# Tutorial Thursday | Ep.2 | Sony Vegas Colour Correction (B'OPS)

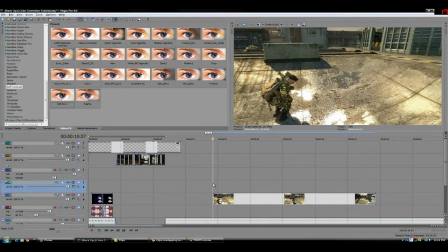What's up, Blowfish here from Blowfish Cinema, and I'm going to do a quick or long tutorial on color correction because I've seen a lot of videos out there, even montages, that could use a little bit of color correction, a little bit of color changes, and it would really improve the post-production aspect of your footage.
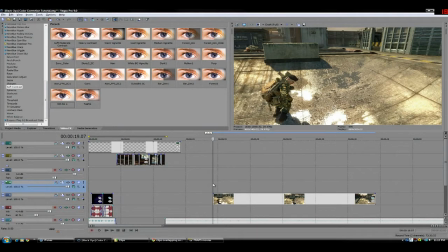So first, let's go into what color correction is. Basically, color correction is taking your dull colors and really bringing out the contrast, saturations, and filling the whole spectrum so that you get a quality output.
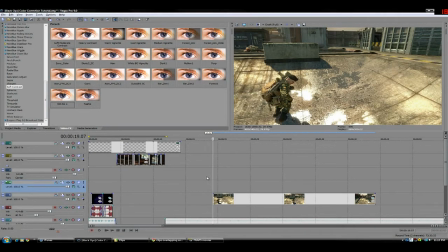Now, every single video, movie you see at a higher level is going to have color correction to make it look like a quality piece. So right here I have a quick clip I took,
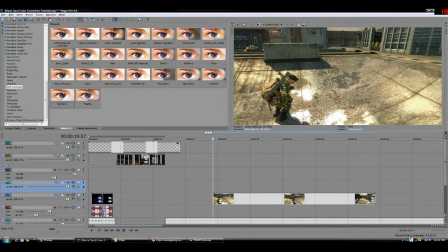and it looks alright because Black Ops is a high quality game, but if you really want to make it top quality, what you're going to need to do is analyze your footage. By analyzing footage, what I mean is take a look at your footage and decide what kind of color there is.
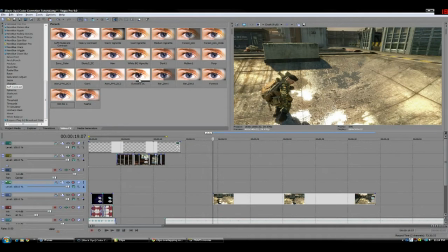Right now we got a lot of warm colors, lots of yellows, lots of oranges. So to fill out the spectrum, to compensate that, we want to switch it up, make it a little bit cooler. So to do that, we go to color correction, and I already have a preset,
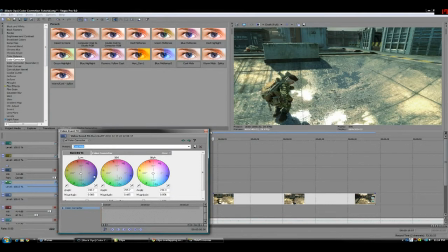but this one's called Cool Mids, and basically what I'm doing is there's three spectrums here: the lows, the mediums, and the highs. The lows, you're really going to mess up your footage, so I like to keep that in the middle. The highs, same idea.
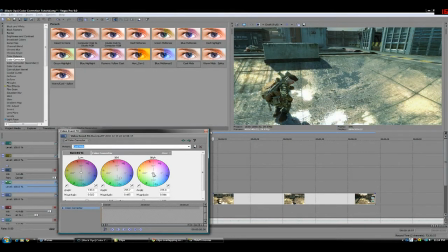You can have a little bit more leeway with them, but still you're going to change a lot. The mid is where you're going to want to do most of your changes. So right here we got a lot of warm. To compensate that, you can bring it down to the blues. You don't want to go too far though, because that'll ruin your clip.
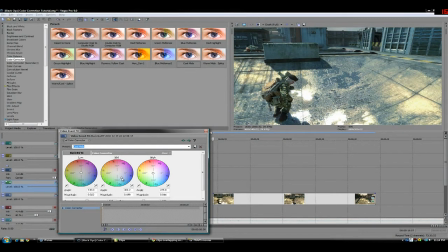But if you go right about here, what you're going to see is it really brings a lot more into your footage. If we switch this off, you can see that really makes a difference. And also, just to prove what color correction really does, I'll do a quick sample for you here.
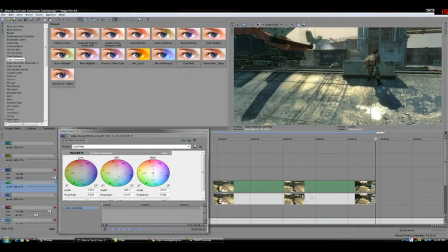If we copy this, paste it up here, go ahead and turn off this color correction. And I'm going to go ahead and add a quick soft contrast.
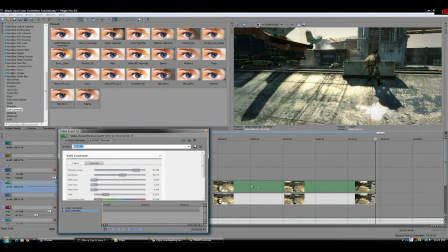We'll get into this in a bit, but I just want to show you guys the kind of power that color correction could have on your footage.
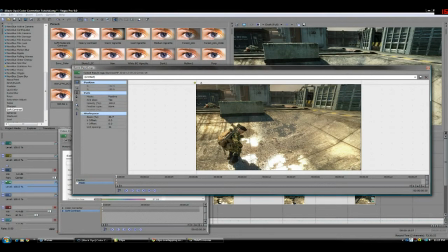So I'm just going to do a quick mask here, and check this out.
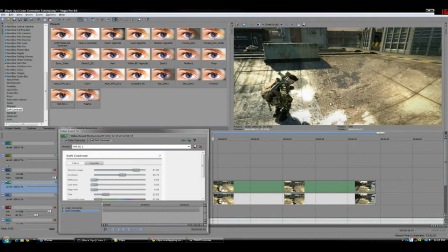The footage on the right is the original, and the footage on the left is the new. Now, as you can see, there isn't a monumental change here, but the difference in color, the difference in balance is huge.
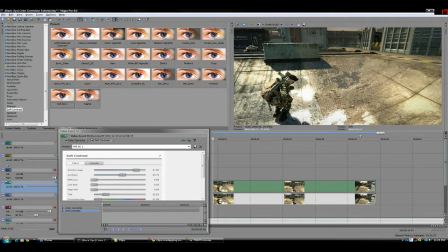And if you apply this to all your footage, it's going to have a lot better aspect. So now let's get into the different kinds of color correction there is.
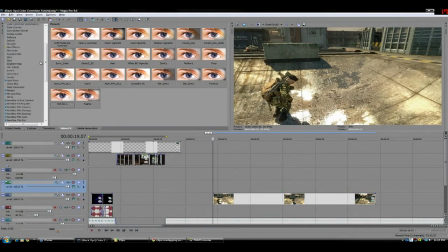In Sony Vegas, there's a lot of programs that can do this. I prefer Sony Vegas and After Effects, but for the purposes of this tutorial, I'll be using Sony Vegas. The primary one you're going to be using is Color Corrector,
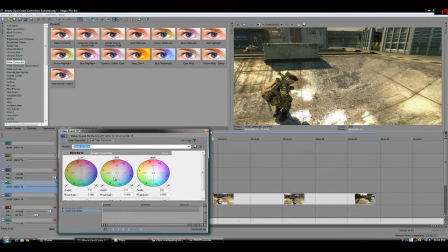and as I was just doing with the cools there, you can start out and really just mess around with your footage to get a nice balance. In terms of this clip, I said go cool. Now you could try to go a little bit warmer if you like.
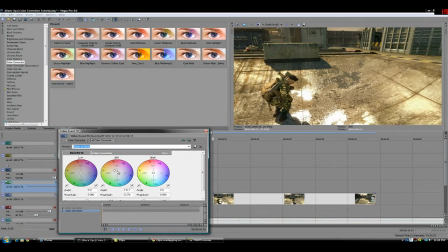And there's a few tricks you can also do. You can splice your footage, which would mean taking one dial up and taking the other dial in the opposite direction. It can create some really nice contrast. So to do that, we could bring this down
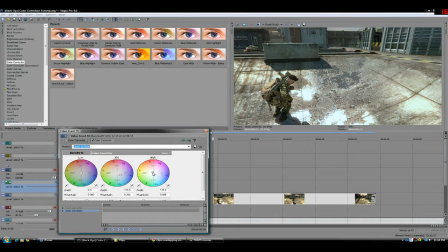here, bring the highs, make them warm, bring the mids down here, and then we can take the lows, even make them a little bit purple to really
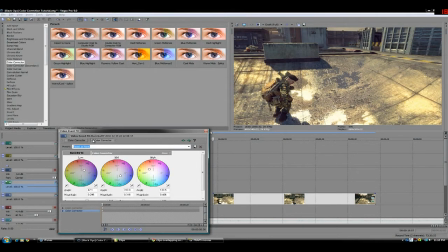bring out those contrasts. So as you can see, really just messing around with your footage is what you want to be doing.